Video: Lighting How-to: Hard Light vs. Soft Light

Hi, I'm Jordan Hall, North American sales manager for Nila, and today we're going to teach you a few lighting basics. This segment is on the difference between a hard light and a soft light. Let's get started. Hard light refers to a light that creates a sharp shadow.
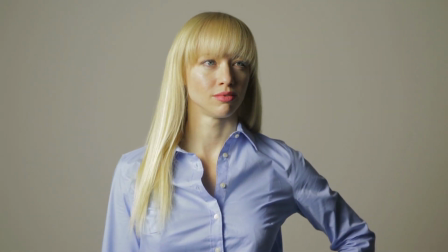Soft light refers to softening the shadow from a light source. This is a hard light. Notice the sharp nose and chin shadows.
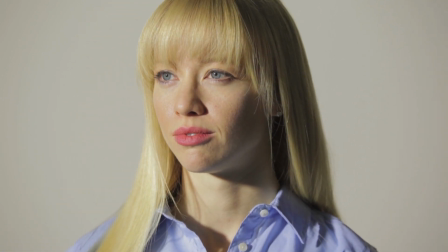To create this sharp shadow,
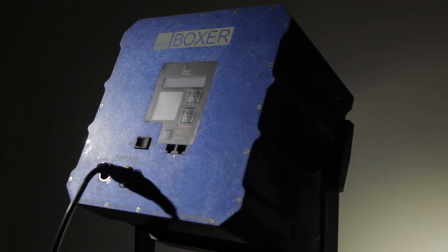we're using a single Nila boxer that's about 10 feet away from the subject and no fill light to demonstrate maximum contrast between the light and shadow side.
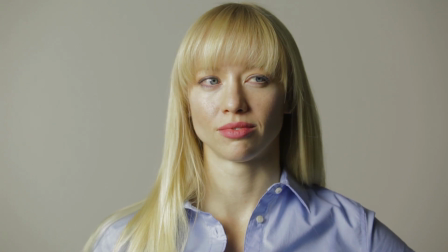Compared to a hard light, a soft light will help smooth the transition from dark to light. Notice the transition between the fully illuminated side and the shadow side.
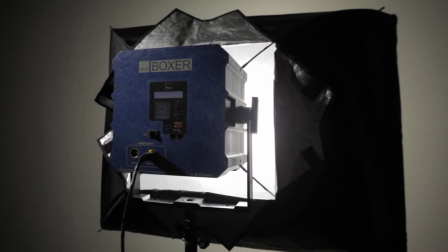To create the soft light we're using a Neela boxer with a wide lens and a medium chimera softbox.
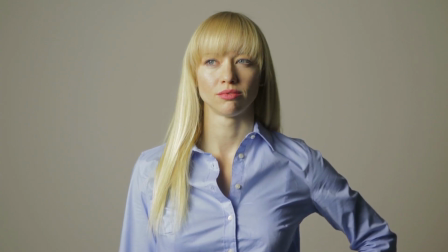The boxer provides ample illumination and the chimera softbox provides a broad front diffuser.
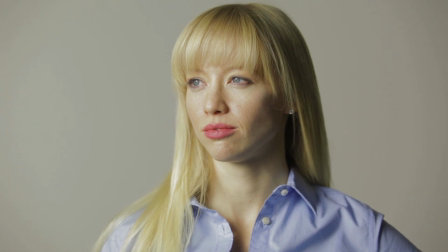The front diffuser becomes the light source from the subject's perspective. The larger the surface area of the light source from the subject's perspective, the softer the light will be. So now the next time somebody talks about a hard light or a soft light, you'll know exactly what they're talking about. I hope you enjoyed today's video and be sure to check out our other tutorials as well. Thanks for watching.